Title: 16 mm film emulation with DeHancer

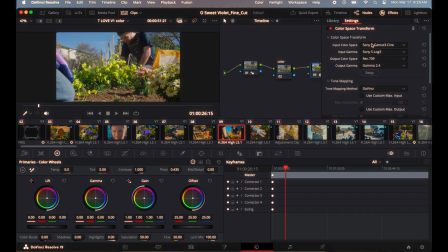Okay, so for this one I put color space transform on it, which converts the S-Log, which is what we saw earlier on this, to Rec 709, which is the standard viewing profile.
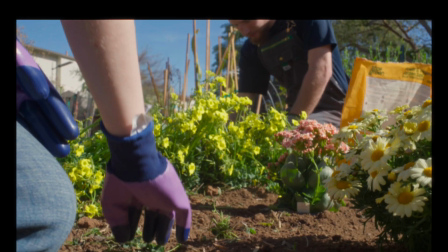Okay, so this is what it looks like with just Rec 709 conversion, maybe a little bit of color grading,
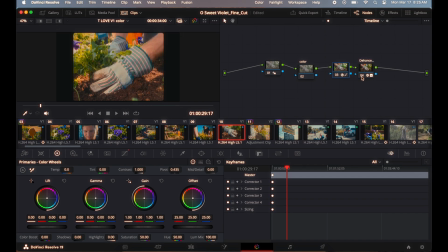and then this is with DeHancer. So everything changed. So I'm going to go over what DeHancer looks like, and we'll start at the very top. So you just have to select what you want, what the camera or what the software is being fed.
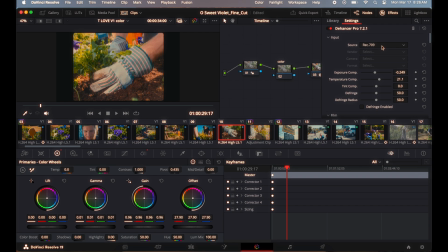So I already converted to Rec 709, and since DeHancer is after that node, we're going to select Rec 709. The input is trying to guess best what type of image is getting fed.
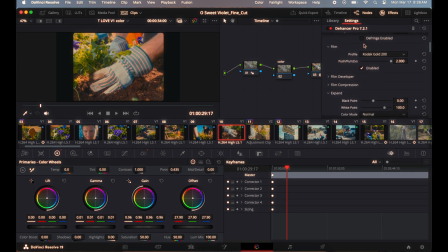Okay, so the film, You can do film emulation. They have a lot of different film stocks. I picked Kodak Gold 200 because I think it looks good outside. It's actually a photography Kodak, but I like it for video.
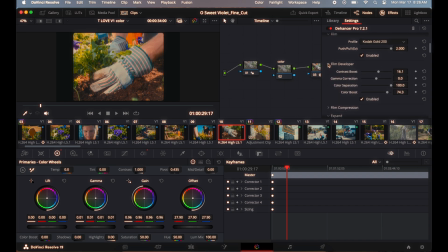Film developer, that just changes some values that you can use that film normally has. Film compression is, it basically just limits exposure wise what's in your image and tries to make it look more like film,
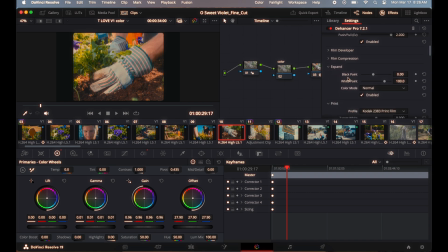but if you overexpose it a bunch, it looks weird and gray. Expand, just another way to mess with the specific values. Print, so it emulates printing on a certain material. So this is the Kodak print 2383 print film. If I turn that off, you can see the massive difference, right?
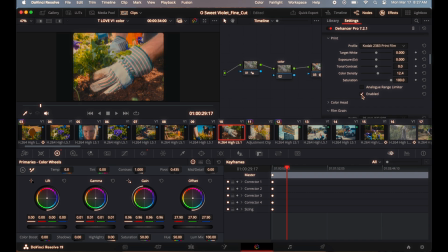Look back at the screen, right? I think I can go Shift F. There we go.
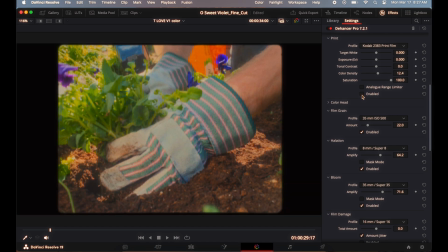So see that huge difference in the printing format. You can even see it in the blacks. When Kodak 2383 is on, everything's a little more gray. It's also more contrasty and there's less color. Right?
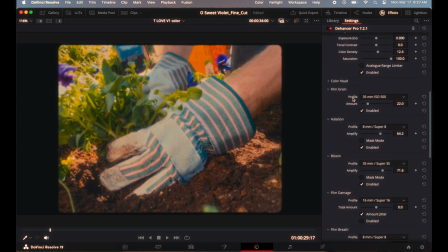So I picked that because I like it. Saturation all the way up, so I could try and match the amount of saturation in the image from before. Color head is just a way to change color. Don't really mess with that. Film grain is, it rebuilds the image using film grain. So phenomenal, probably some of the best film grain you can get for post-production right now.
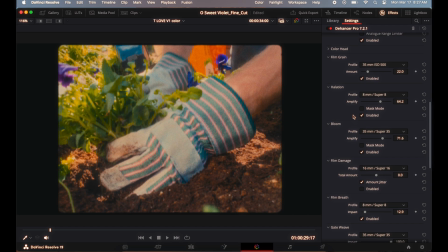Halation is when there's a red glow around the highlights.
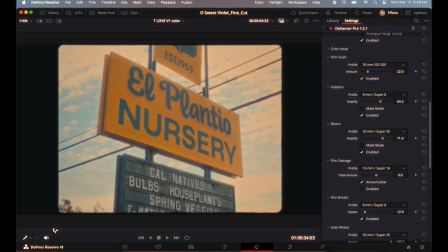So if we go to like, let's see, if we go to, what's a good example?
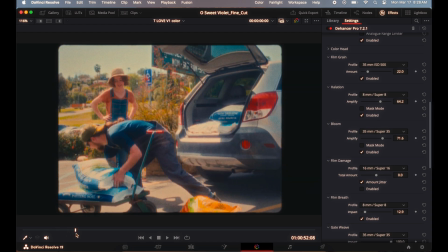Good example is in front of the store. You can see it right there even.
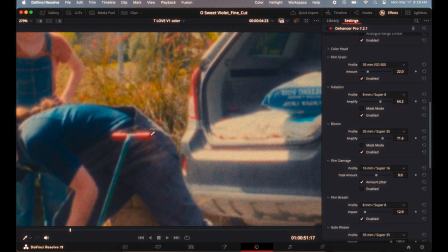See how right here there's a huge red glow around that. I'm going to turn it off and on, off, on. You can see it everywhere else in the image too, like on the trunk.
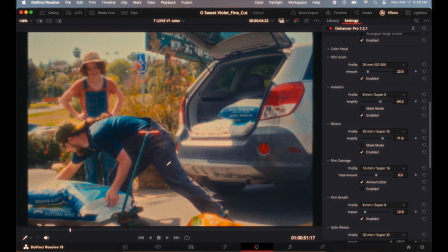There's like an orangish glow. That's what halation is. It's a characteristic look of film.
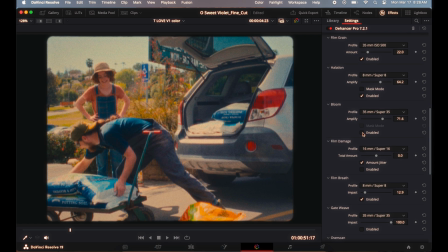Bloom, it does what it sounds like. It makes the edges bloom. Okay, so that's really good for making your image look softer. So yeah, halation bloom off doesn't look very cool. Halation bloom on does look cool. Looks very filmic.
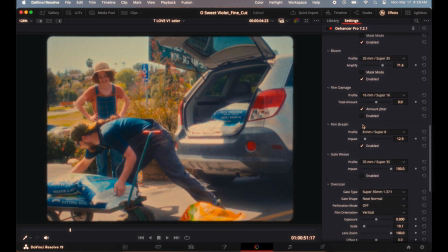Film damage, just little random specks on the screen that make it look like it was printed on film. I don't use that. You can, but I didn't this time. Film breath is a slight in and out, like cropping very fast every once in a while. That simulates how the film would run through like the scanner. Gate weave, don't know what that is.
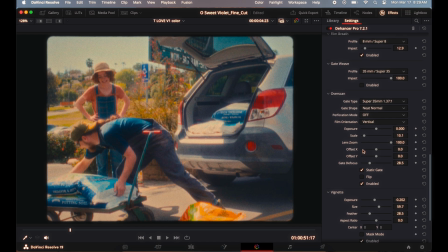Overscan is when you basically just run film through a digital scanner, so it's just another way to give it a certain look. So yeah, basically it's actually the format that the film was. So this is Super 35, and you can see that on the screen.
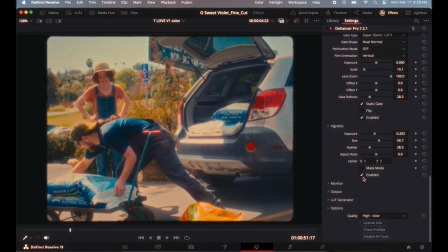And then the vignette is just the darkness around the edges. There's a lot of that in photography, but you can also do it in videography. And then monitor output, LUT generator.